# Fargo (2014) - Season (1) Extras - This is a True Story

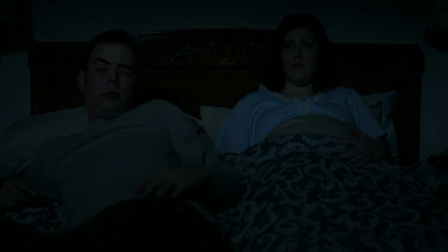(24:59)
You know, that moment of Molly and Gus in bed in the middle of episode eight was because I wanted it to feel like the end.
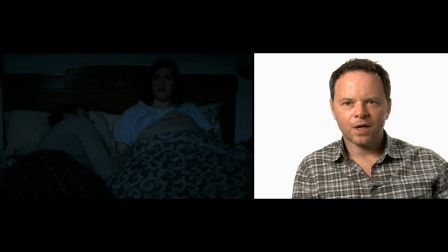(25:06)
I wanted it to feel like, okay, well, they didn't get Lester and she's just going to have to live with that and now they're in bed and, oh, I thought there were two more episodes,
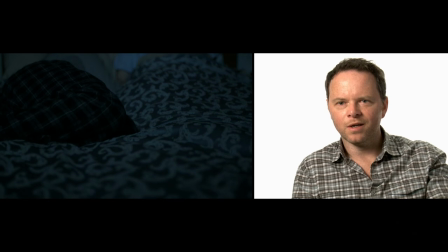(25:12)
but I guess this is it. I guess it's over. And then we drop down through the bed and suddenly we're in Vegas, and then it all starts again, you know?
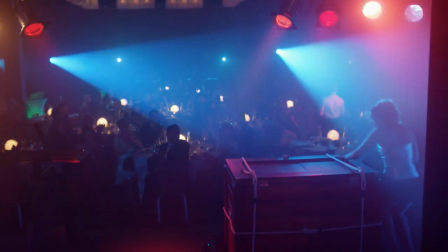(25:21) Without further delay, I give you Lester Nygaard.
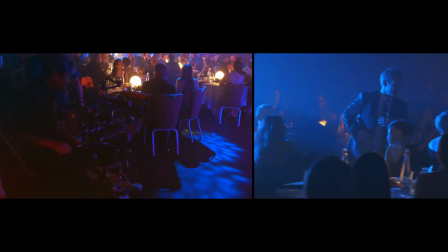(25:26)
Lester stops being the sort of harried wuss who's trying to get away with murder,
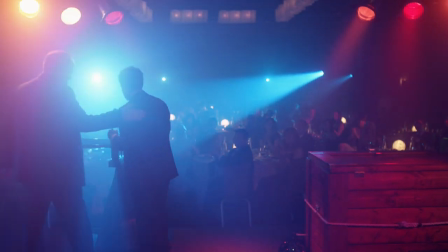(25:30)
and he starts to become something darker, and he realizes he's good at this, actually, and that he likes the feeling of power.
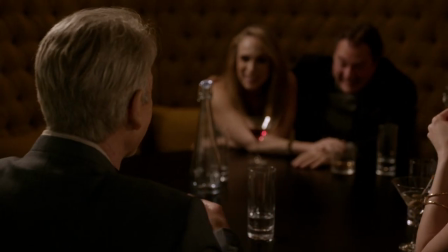(25:36)
And so at a certain moment, when Malvo comes back into his life, and any sane person would just run.
Well, what are the odds?
He says, I can take this guy. You know, it's an incredible hubris on his part.
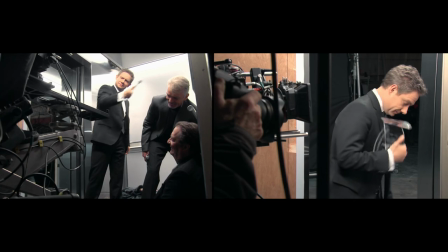(25:49) No.
Lester starts off as an acolyte to Malvo because Malvo's great joy in life,
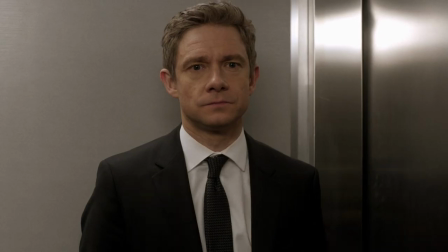(25:57)
it seems like, is turning people to their darkness and watching them flounder in it.
That's on you.
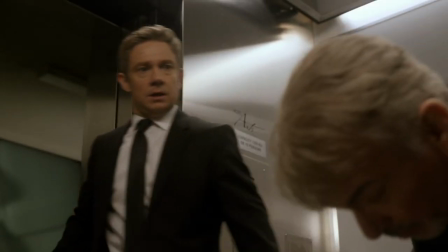(26:04)
But unexpectedly, I think Lester outduels and outsmarts the master who's Malvo.
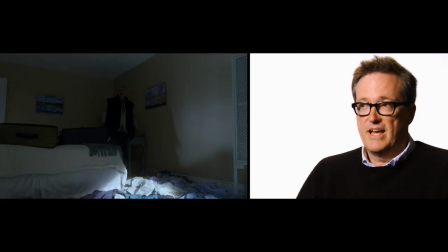(26:09) Shit, Lester.
So that's a twist that I didn't see coming.
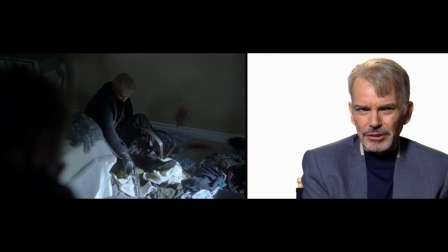(26:16)
People were saying, God, we're kind of rooting for you. I felt guilty about it, but I didn't want them to find you or get you or whatever.
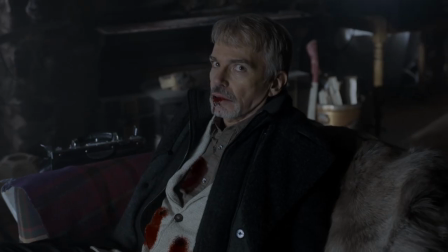(26:23)
People end up rooting for me and Lester, you know? And usually, like, when you got people that turn that dark, you're not really rooting for them. How do we satisfy an audience? Satisfy them with a conclusion.
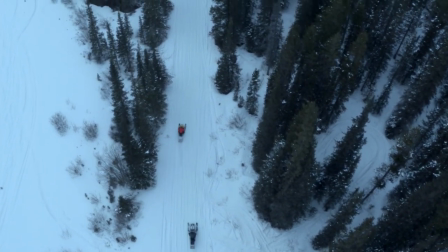(26:39)
And that's exactly what we do. Audiences who come to Fargo will see a beginning, middle, and end, and that journey will be complete.
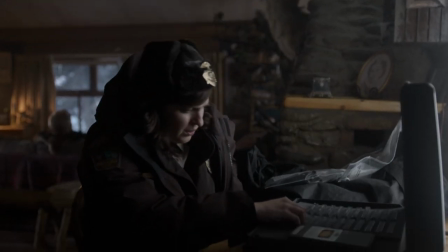(26:47)
Don't make them wait years for a conclusion. Just take them on an incredible character journey in a really unique place.
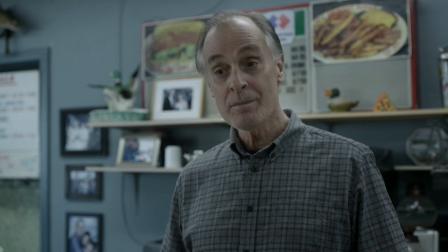(26:56) Sioux Falls. Ever been? Went to Sioux City once. Making my scandalous days.
About the fourth time they mentioned Sioux Falls, I was like, I hope they do a season about Sioux Falls. Uh, because I want to know what happened in Sioux Falls. What did happen in Sioux Falls? Will we ever know? It's a good question.
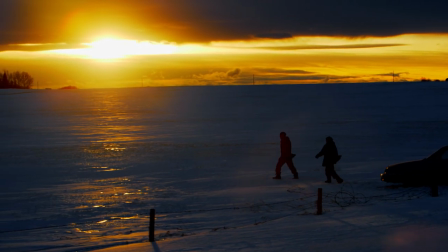(27:18)
And, you know, if I make another Fargo, it would be a whole new story, but it would possibly be connected in some way to either the movie or the first season.
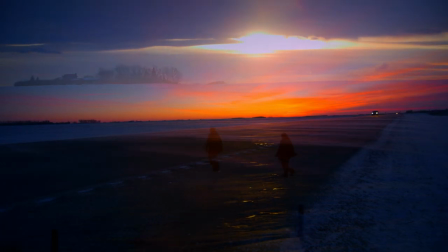(27:27)
Because I like that idea that, in a larger sense, there's a history of fake true crime in Minnesota that's all connected in some way,
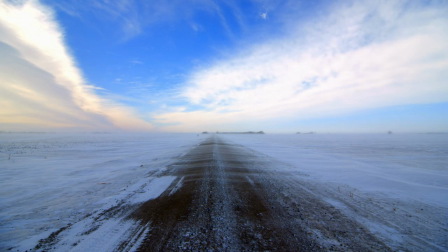(27:35)
and that at the time I'm done telling these stories, it's gonna be a big landscape.